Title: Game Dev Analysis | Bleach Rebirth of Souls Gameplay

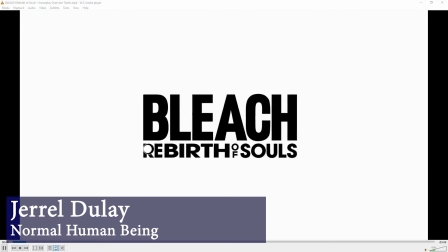(0:01)
Hi there and welcome back. My name is Jerrel. I am a commercial games developer.
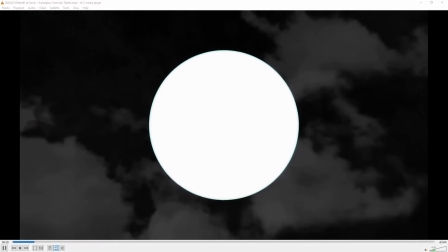(0:06)
I run my own game development studio.
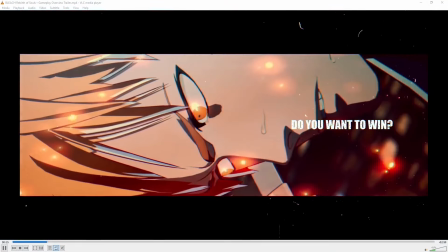(0:08)
I make commercial games, but I also make free homebrew games that people can enjoy for free, and that's my way to thank my supporters who enjoy my games and help spread the word.
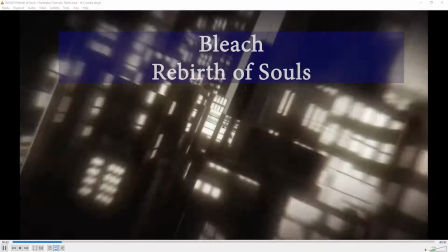(0:17)
So today I will be taking a look at the latest set of
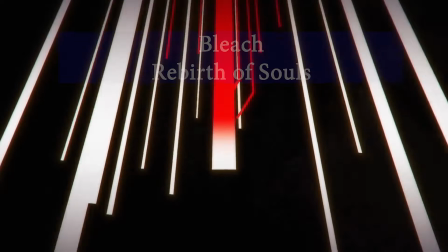(0:22)
gameplay trailers that we received for Bleach Rebirth of Souls.
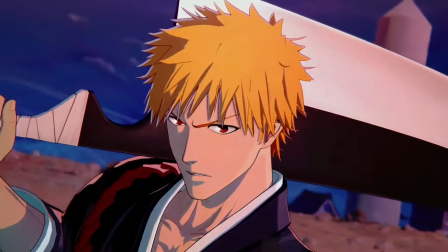(0:28)
These are pretty neat. I've got 4 videos to look at here. I have the gameplay overview, Ichigo, Uryu, and Rukia.
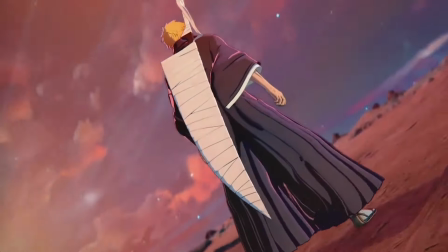(0:36)
So I'll be analyzing these trailers as a game developer,
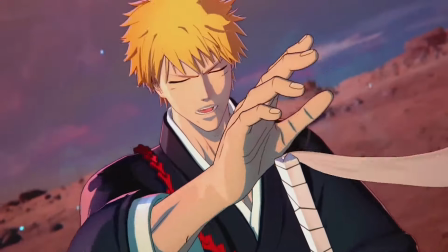(0:41)
not as a fan of the series, despite the fact that I am a pretty big Bleach fan.
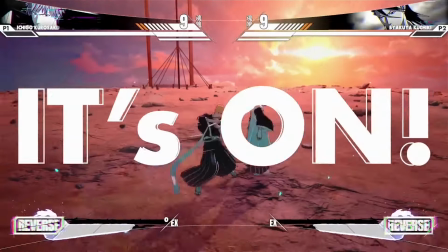(0:47)
But I'll be approaching this analysis from a game development standpoint.
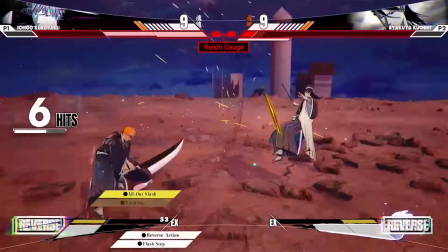(0:51)
I'll be pointing out things that I enjoy, things that I appreciate, and just little details that I've noticed that I really like, and a couple of other things as well that I think are interesting.
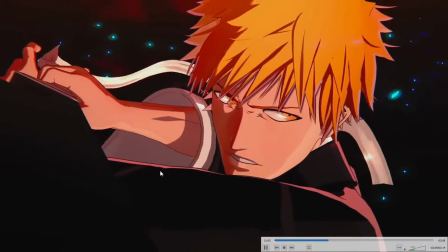(1:00)
So, the first thing that I want to point out that I thought was interesting, I
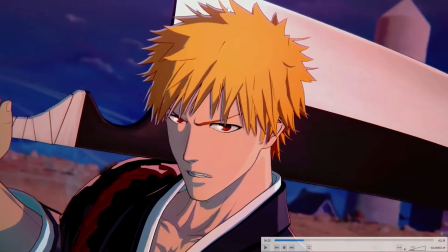(1:06)
really appreciate what they've done with the hair highlights that help the hair stand out. Again, this is to style match the hand-drawn anime, and something they've done, I'll point this out later on as well, is the artists have done an incredible work maintaining the proportions of the facial features.
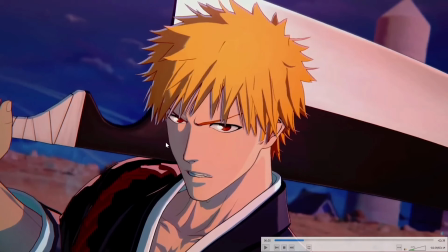(1:24)
You know, at a glance, if you were to quickly glance at that, you might be mistaken and would guess that, oh yeah, that's hand-drawn 2D art based on the proportions.
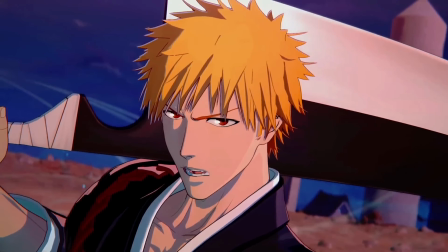(1:33)
You know, there's still some indicators that it exists in 3D space, but this is the best that Bleach has looked in 3D that I have seen personally. Again, we see a bit of the gradient here in the hair where it's a darker color down here, and as you go up, you know,
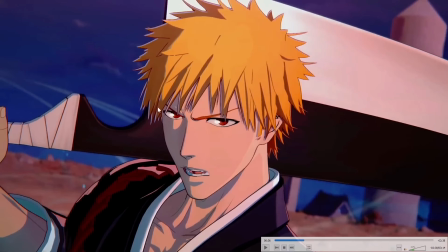(1:50)
it gets lighter, and that's not lighting, that is gradient that's baked into the shader. I can't really think of any other games that I've seen that in, so I really like that.
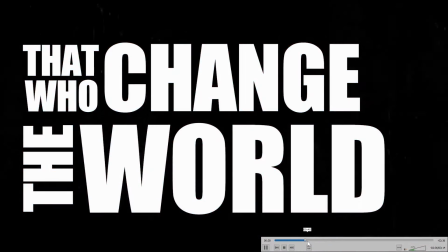(2:01)
There's so much life to the character animations, as we'll see at 43 seconds here.
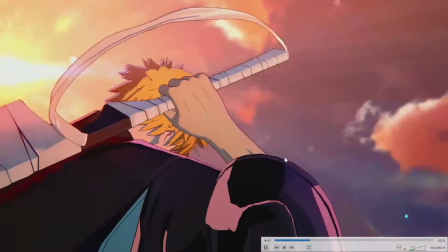(2:06)
Just the way that Ichigo grabs his sword. You know, it's not just a standard, I'll just reach up and grab it.
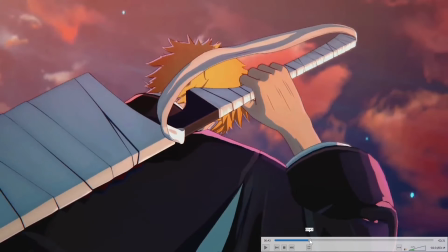(2:12)
You know, he has, you know, sort of
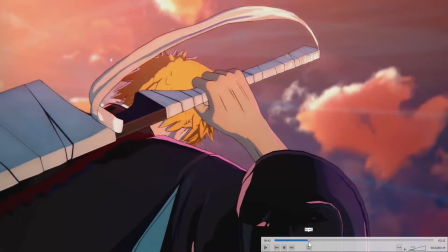(2:17)
expressiveness to it where it feels like there's weight, and he's dragging his hand, you know,
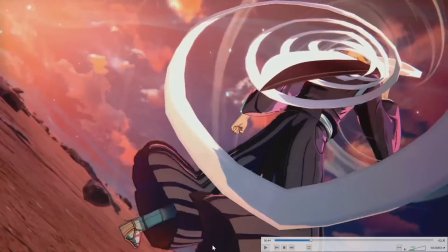(2:22)
and then he whips it, you know, in order to express a sense of kinetic energy.
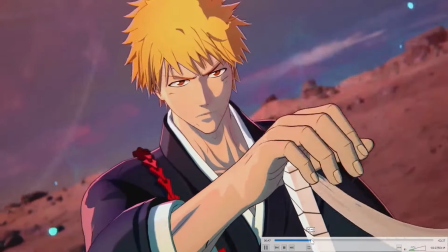(2:27)
Really fantastic. I really appreciate those, the wrap on the sword, the way it unfurls, really well done.
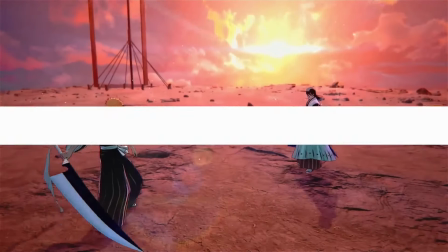(2:35)
To me personally, I would not want to have to do that myself.
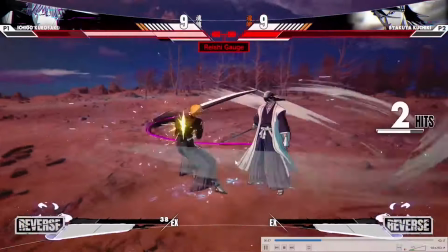(2:41)
That's something that would be very challenging. So something that I'm not super enthused about,
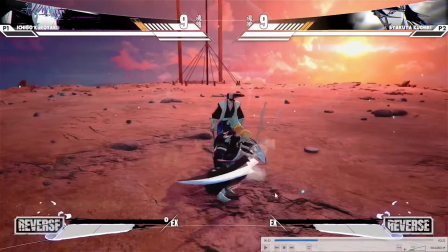(2:46)
and I'm hoping this is only as a result of this still being early in development, is the
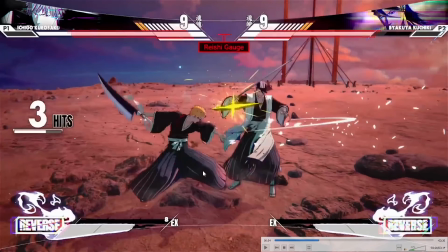(2:55)
way that they've used physics simulation on Ichigo's shuhakusho, on his, you could call it his pant legs. The upper part of his pant legs, or his shuhakusho, are rigid. They are not physics simulated, and you can see harsh edges where the physics simulation does start, and you'll see harsh angles there.
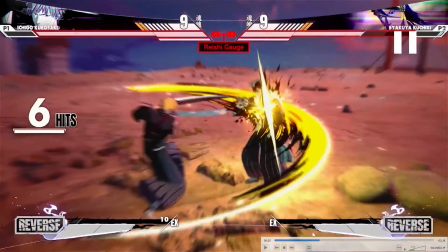(3:13)
So let's go ahead and play that, and you'll see that the upper part of his leg,
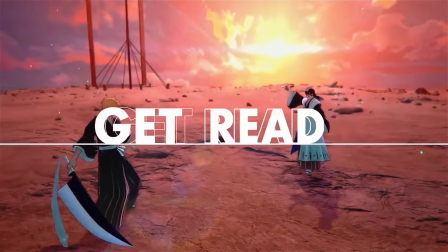(3:18)
it does not look good, which is interesting because I'll point something out later on in the video.
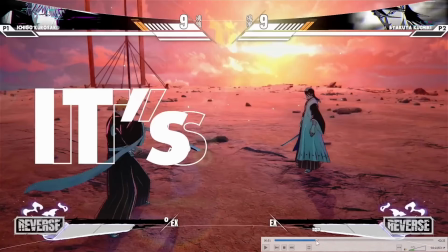(3:23)
So there you can see his shuhakusho legs are hard and rigid up top,
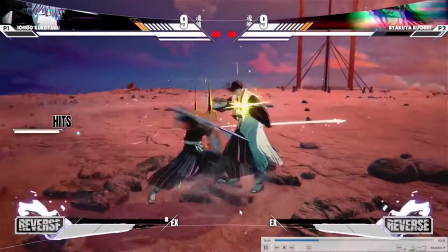(3:29)
but then down there you can see that they flow and they are physics simulated.
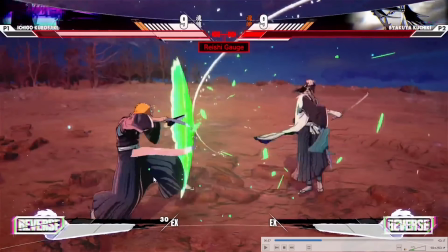(3:34)
So that, it looks pretty rough, and there are certain scenes where it just looks pretty bad. But later on, I'll show you later on the video where I have a feeling this is just early in development and they are still working on it.
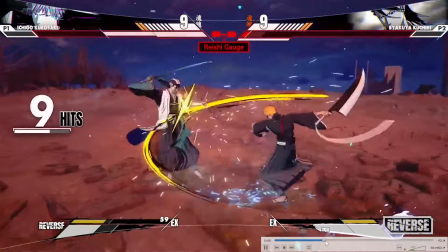(3:46)
So something something that I really like here is at 106,
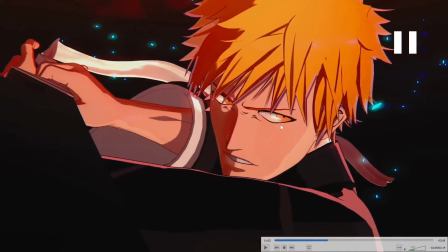(3:53)
and that is the lighting on the eye here is done to match the anime, which is the hand-drawn 2D art. Really fantastic. I really appreciate this attention to detail.